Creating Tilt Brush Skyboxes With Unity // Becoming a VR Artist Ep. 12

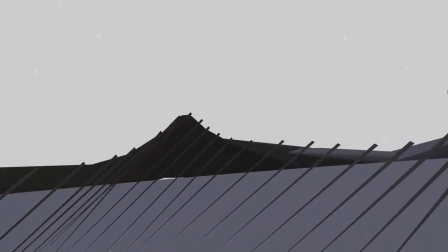(4:10)
So now back at the home position, we can see that the mountains we made completely line up with those perspective lines.
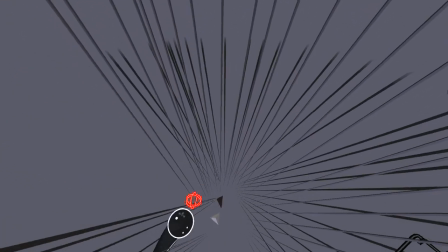(4:16)
So now we're going to delete these perspective lines and leave one for ourselves to use again.
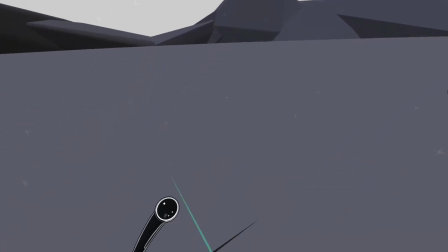(4:22)
We'll holster our perspective line for now,
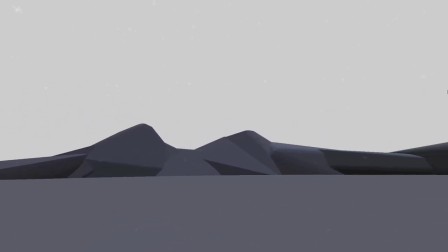(4:25)
and we want to change the lighting in here because we can see that the mountains have a lot of shading on them, and it's very clear that they're not real mountains,
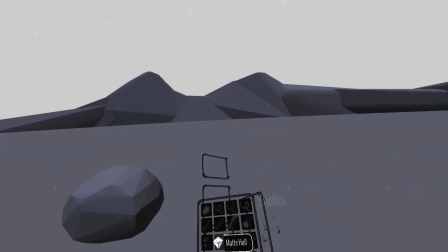(4:33)
and that's because we use the matte hull brush. But what we want to actually use is the aesthetic of the unlit hull brush.
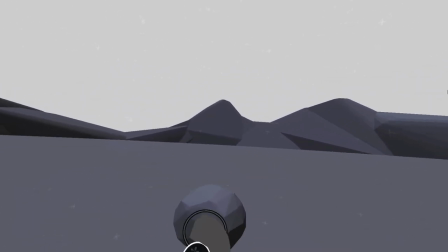(4:40)
What's nice about this, though, is that we have the option to see it's lit if we want.
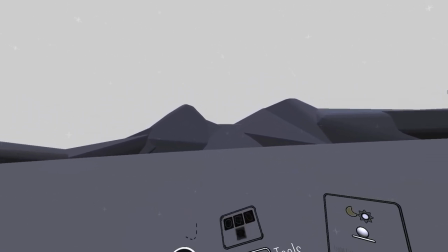(4:44)
So to visually see the matte hull brush as unlit,
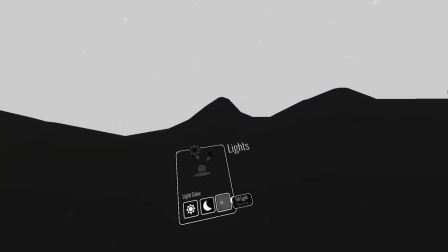(4:49)
we just need to turn our lights off and set our fill light to white.
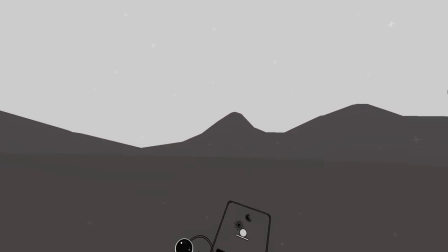(4:53)
And now it looks exactly like the unlit brush.
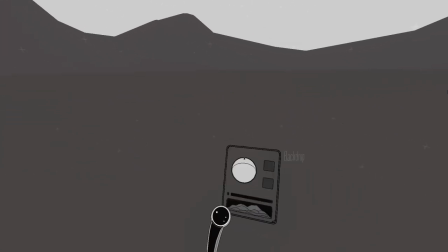(4:58)
We also don't want to be worrying about color yet, so we're going to set our fog to about 1%.
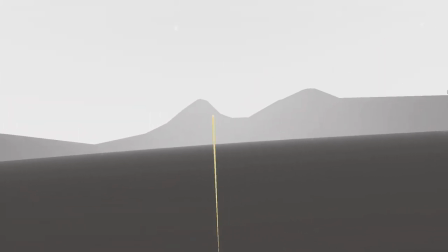(5:03)
So now we can grab our perspective line and draw out our second mountain.
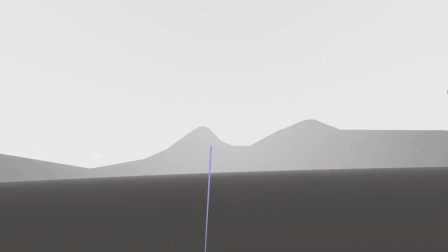(5:08)
So we want this mountain landscape to be below the first one for the most part.
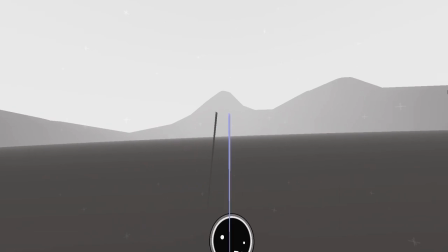(5:13)
So I'll just go in here and start sketching that out.
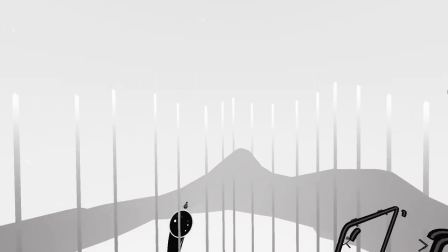(5:20)
And there we go. So with the same color, we'll paint a new mountain layer by following the new perspective lines.
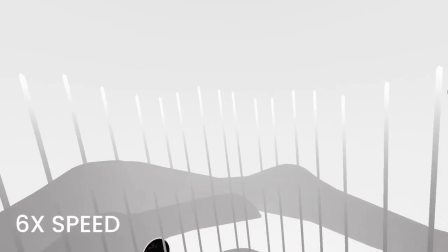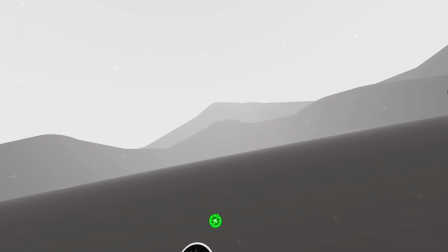(5:33)
Now with two layers of mountains in place, we'll grab the perspective line and start annotating the third layer.
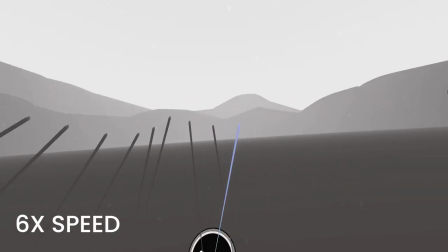(5:39)
This one is going to be a lot lower than the last one. And now we just need to fill this one out.
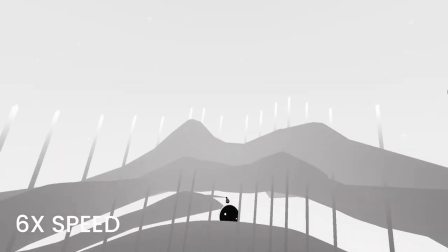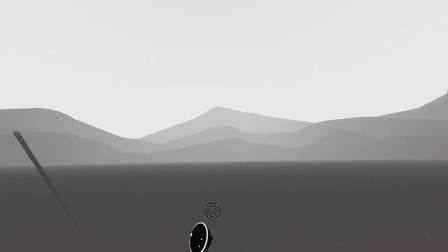(5:53)
And now we have our full 360 mountain landscape where each layer of
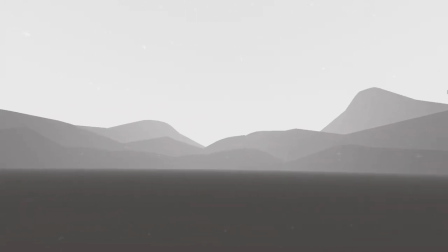(5:58)
the mountains are visible because we use the perspective lines to design them from the home position.
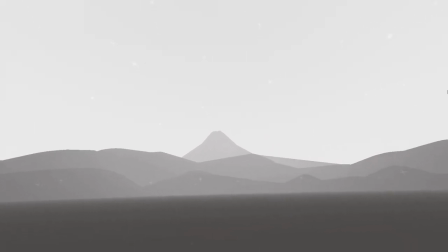(6:03)
So before we start adding detail, we need to set the color for each layer of these mountains.
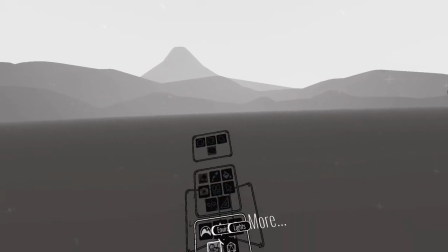(6:08)
To figure that out, we can play with the fog and the sky to design what colors we want.
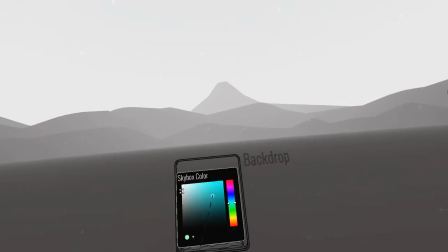(6:14)
So I'm going to go simple and just make a blue sky,
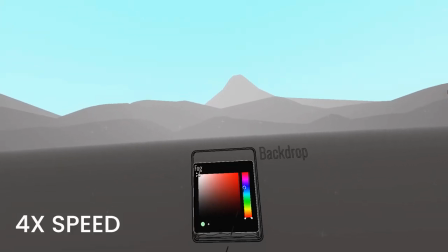(6:18)
keep the horizon white, and then I'll customize the fog color until I find something that feels right.
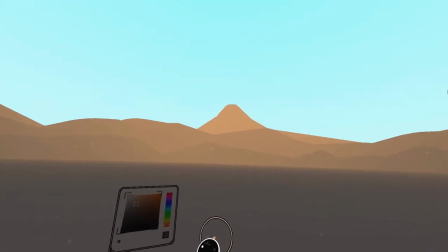(6:24)
So now that we've used the fog to choose what colors we want in the mountain, we have to capture those colors somehow.
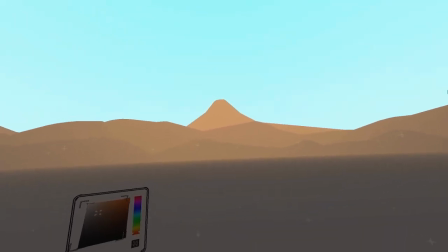(6:29)
You could either take a picture of your scene and re-import that picture back into TiltBrush so you can grab colors from it, or you could just line it up by eye.
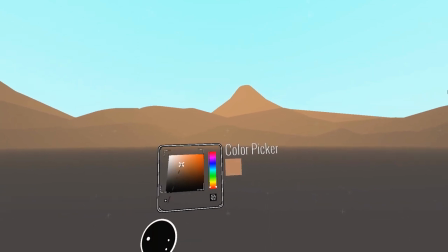(6:38)
I'm just going to try to do it by eye since that's much quicker. And it doesn't have to be exactly what you see. So I'm just going to try to get the hue generally right. I'll make it a little bit darker than it's actually showing.
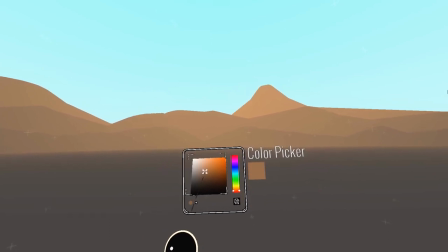(6:53)
So I'll start with that, and then I want to make it slightly brighter and a little bit desaturated because fog usually desaturates color. And then I'll make it a little bit brighter and a little bit more desaturated for the last layer.
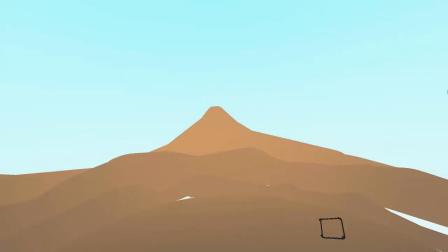(7:07)
Now I could just attach this to my hand, zoom the world down, and turn our fog off so we can see what we're doing.
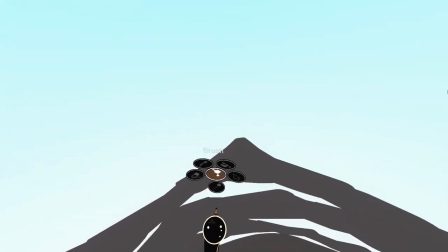(7:15)
So all I have to do is pick our first color, turn our recolor tool on, and then just recolor the first batch.
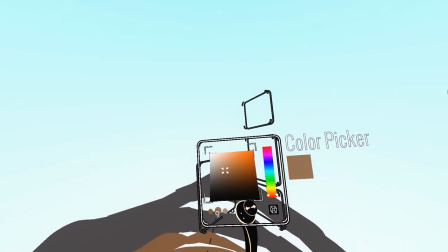(7:27)
Make sure you get everything, go to your second color, and then recolor the second layer.
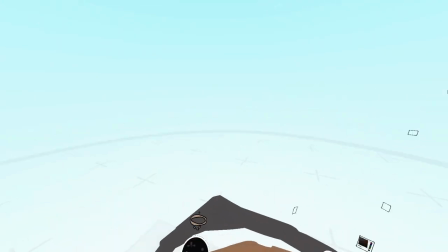(7:36)
And then lastly, you do the final layer with the third color.
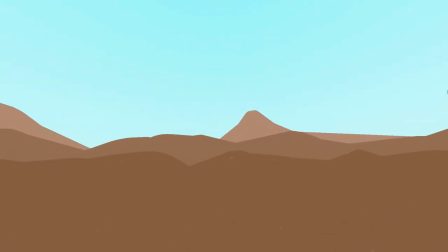(7:43)
When we go home, we can now see that without the fog on, we can see our mountains in this layered view.
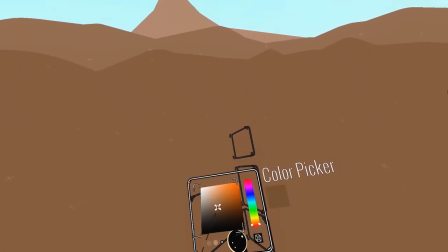(7:49)
The ground is a little hard to see because it's the same color as the first layer, so I'll just recolor it as a slightly darker color.
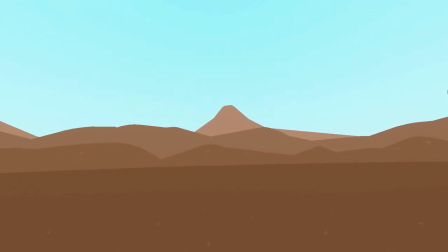(7:57)
Now where we go from here is completely up to us. What I'm going to do is add a bit more detail to each one of these mountains.
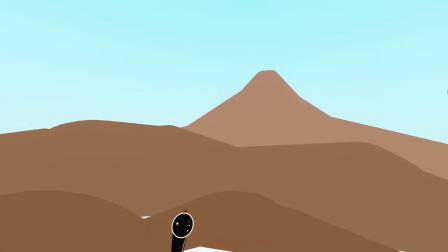(8:05)
So I'll just pull the color from each layer and then start drawing random lines.